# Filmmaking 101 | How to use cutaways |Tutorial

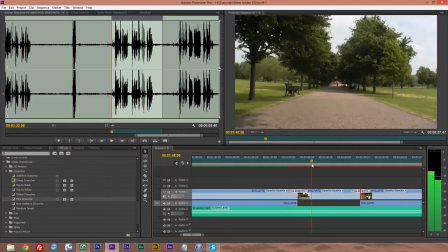[4:28]
So then if we just scroll through, cuts to that, and then nice fade back into me talking.
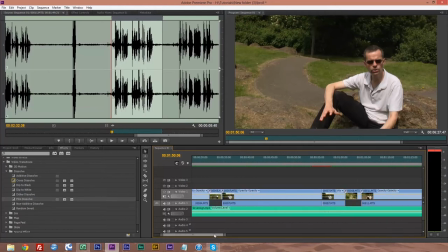[4:39]
Other things to use cutaways for. I did a bit here, wherever it is, if I can find it here.
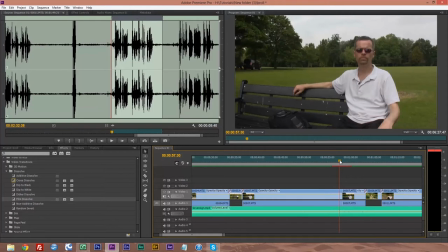[4:45]
Now, I made a mistake when I was talking. I misread my teleprompter, and I restarted that one phrase. But to avoid that sudden jump, I mean, you can't really notice it there,
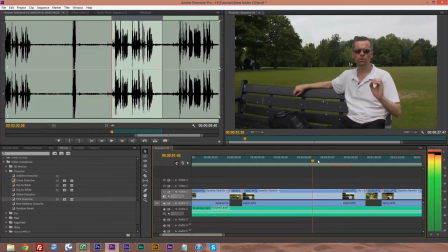[5:02]
except I'm here talking, and it goes along to these people walking in. It sort of disappeared behind my neck, and all of a sudden they appear here. So we want to get rid of that, make it look nice.
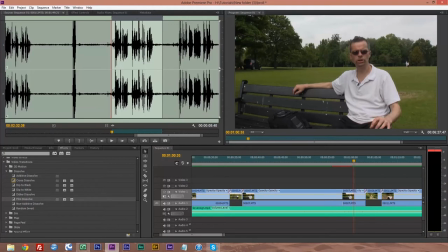[5:17]
So we've got to, let's find a shot. I'll bring this shot in from my bin. nice shot of some people having
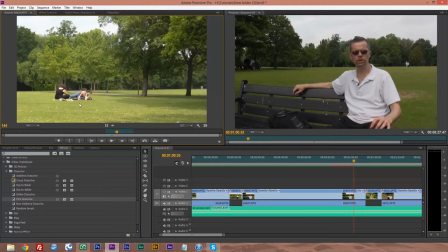[5:25]
a picnic or just enjoying each other's company in the bright sunny day, I think. But we've already got the in and out point, which we've already selected. We'll bring that in.
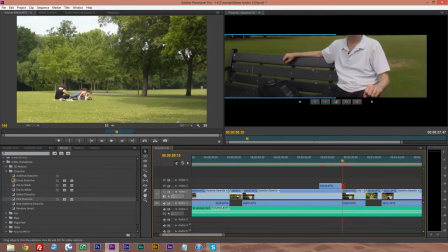[5:36]
I'm going to move this back a bit. Move. Come on, move it over.
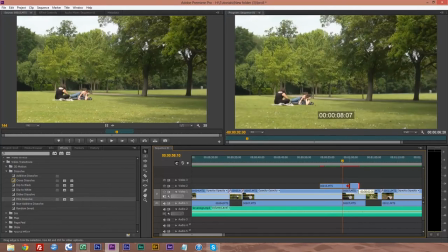[5:42]
A bit too much there. Up to there. And if I put fades on there, you can see I'm talking. It then goes to a voiceover, fades into a voiceover. These two people enjoying the sunshine.
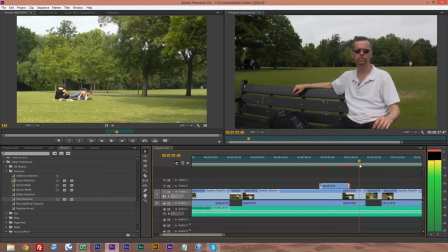[6:00]
And then back to me. Another little tip, as you probably notice, I've got music on here. So, nice little tip for if you're putting music and voice audio together.
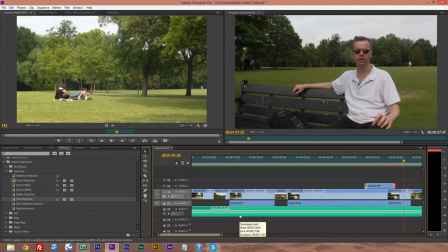[6:16]
You want the music to fade down while you're talking and then fade back up. So I'm going to show you quickly how to do that. So we're going to press this, our razor tool, and we're going to make a cut here. And a cut here where I've stopped speaking.
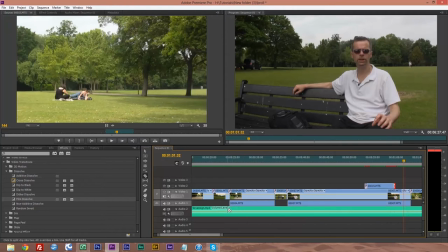[6:35]
I think I might just do a little bit further there and a little bit out from it. Same here. Go back to our pointer.
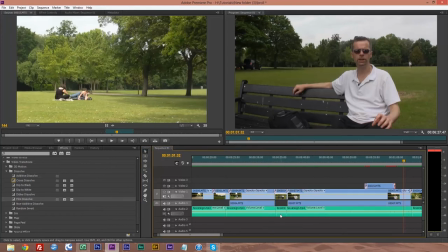[6:50]
Now, right click on the area you want to be quieter.
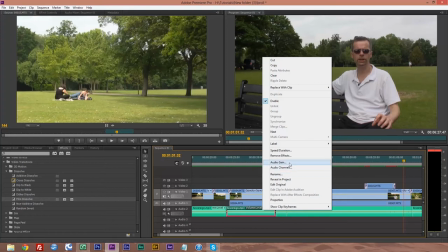[7:00]
And if you come along here, you've got, if I can find it here, move it audio gain, there we go.
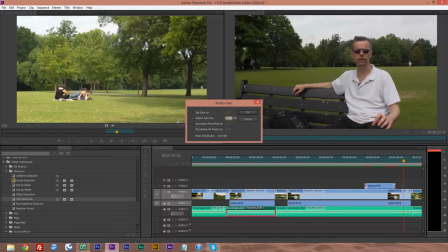[7:06]
And just do it, say, to minus, what, 5? And it brings it down just that little bit. You have to play about with it depending on your track, listen to it.
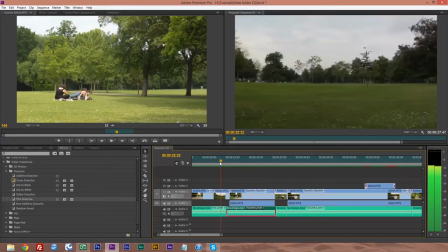[7:21]
So,
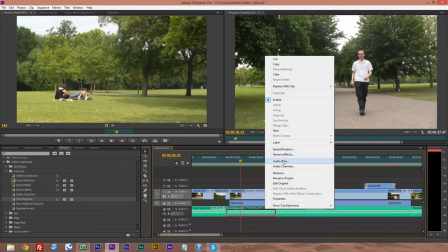[7:26]
could do a little bit more, so we're going to take it down another minus 5 there, I think. So another minus 5.
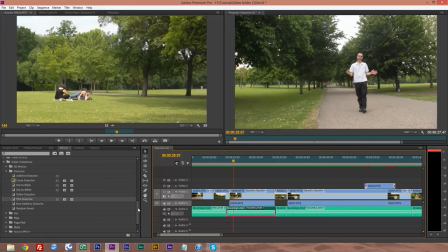[7:38]
That goes down nicely, but you don't want to have that jump down to a quieter volume and a harder volume. So we're going to go to our audio transitions,
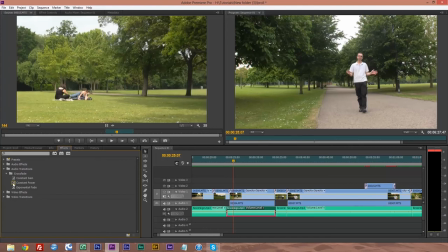[7:53]
go to our crossfades. We want constant gain. So we put constant gain at the beginning of our cut, constant gain at the end, then you won't notice it.
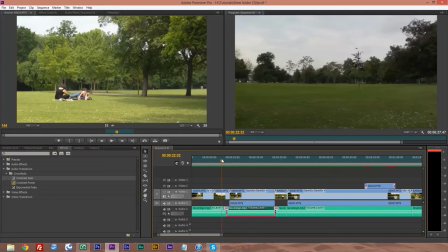[8:08]
You can't hear it here now, but you will have heard it in the front part of this.
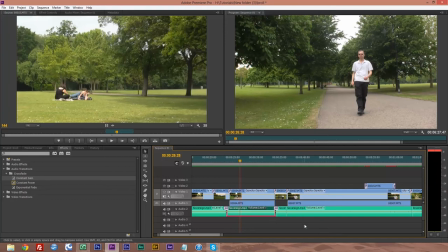[8:15]
Doing it like that, people, they'll won't really notice that you brought the volume down, but they'll just enjoy what you're doing and enjoy your voiceover. So again, we'll just do that very quickly here. So we've got this bit here. I'm going to right click, go to audio gain.